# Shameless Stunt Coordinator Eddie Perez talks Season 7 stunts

The comedy Shameless is famous for not just its characters verbal spats but especially for their physical fights. I talked to the man behind the brawls about what it takes to make these scenes look realistic.
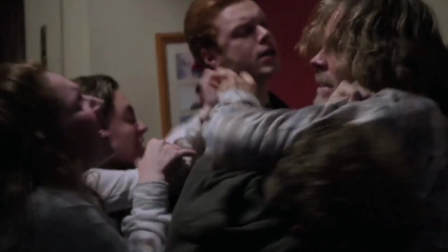Shameless follows the misadventures of the dysfunctional lower working-class Gallagher family.
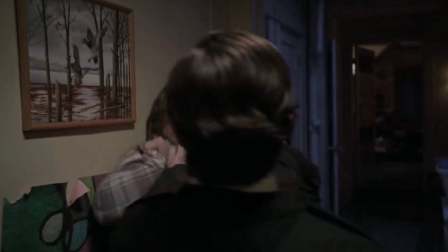Eddie Perez is the stunt coordinator. He says emotion dominates every punch, kick, and fall.
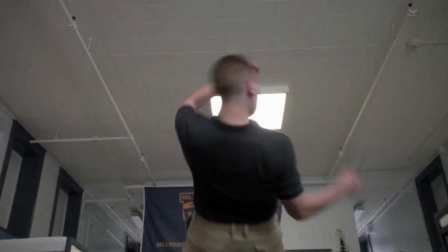People beat their out of each other and they don't turn around throwing and kick, you know, no spinning kick, no grappling, it's down and dirty.
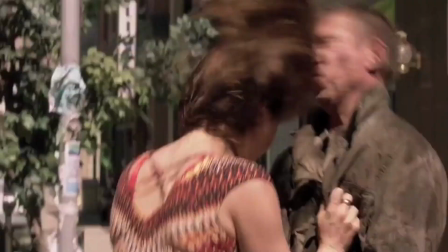It's what someone you'd see if you watch YouTube, what people do on the street. Perez also coordinated the action in movies like Deadpool, Shoot Him Up, and Blade 3.
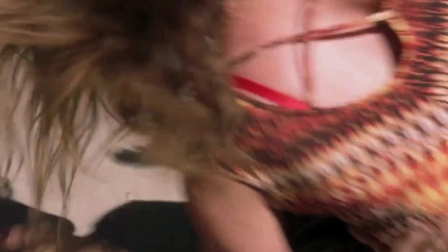He says unlike stunts in action movies, stunts and shameless aren't a spectacle. Certain things just happen in passing. You don't make a big deal of like having just showing the stunt.
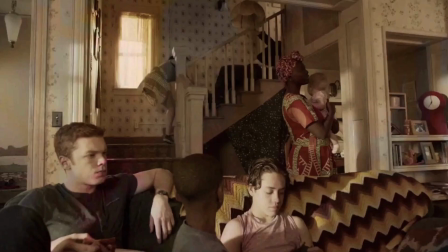It just happens and people keep walking and then I've A lot of people go, I didn't know there were that many stunts in Shameless.
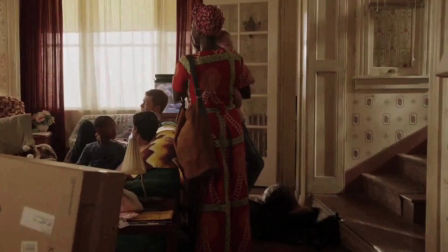And they go back and watch and I go, good, then we did our job. So a lot of times when we go over the stunts, with the directors, we just talk about what would a human being do naturally.
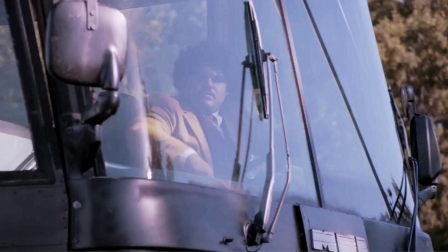But making stunts look natural doesn't mean they have to be boring. Perez gets creative with more dramatic moments.
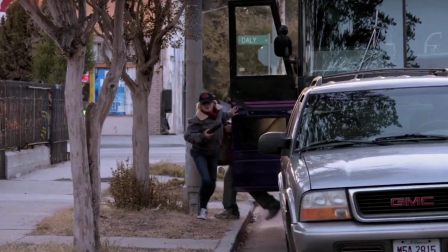His favorite stunt from season seven is when a woman jumps out the back of a moving ambulance.
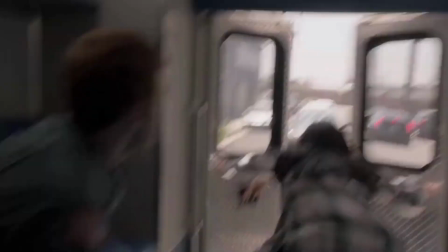So we had the first car swerve because people naturally see so many movies and TV shows. like they're gonna know a car hits coming when she jumps out so how about we have the first car miss and they go oh didn't happen and also she does get hit and that element of surprise
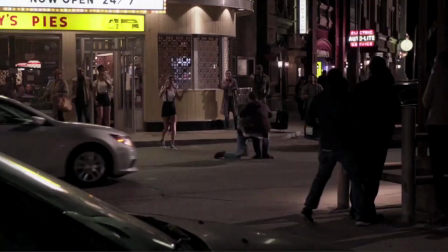adds that oh wow they did do it but I didn't think they were Perez says stunts
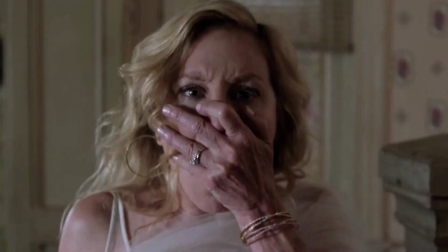like this require a stunt double but most are actually performed by the actors this lets the audience connect with the characters. When you cut to a wide shot and have the doubles, it takes away from the raw emotion of people seeing their acting, their performance. Perez hopes his work on season 7 of Shameless packed enough punch for a repeat win.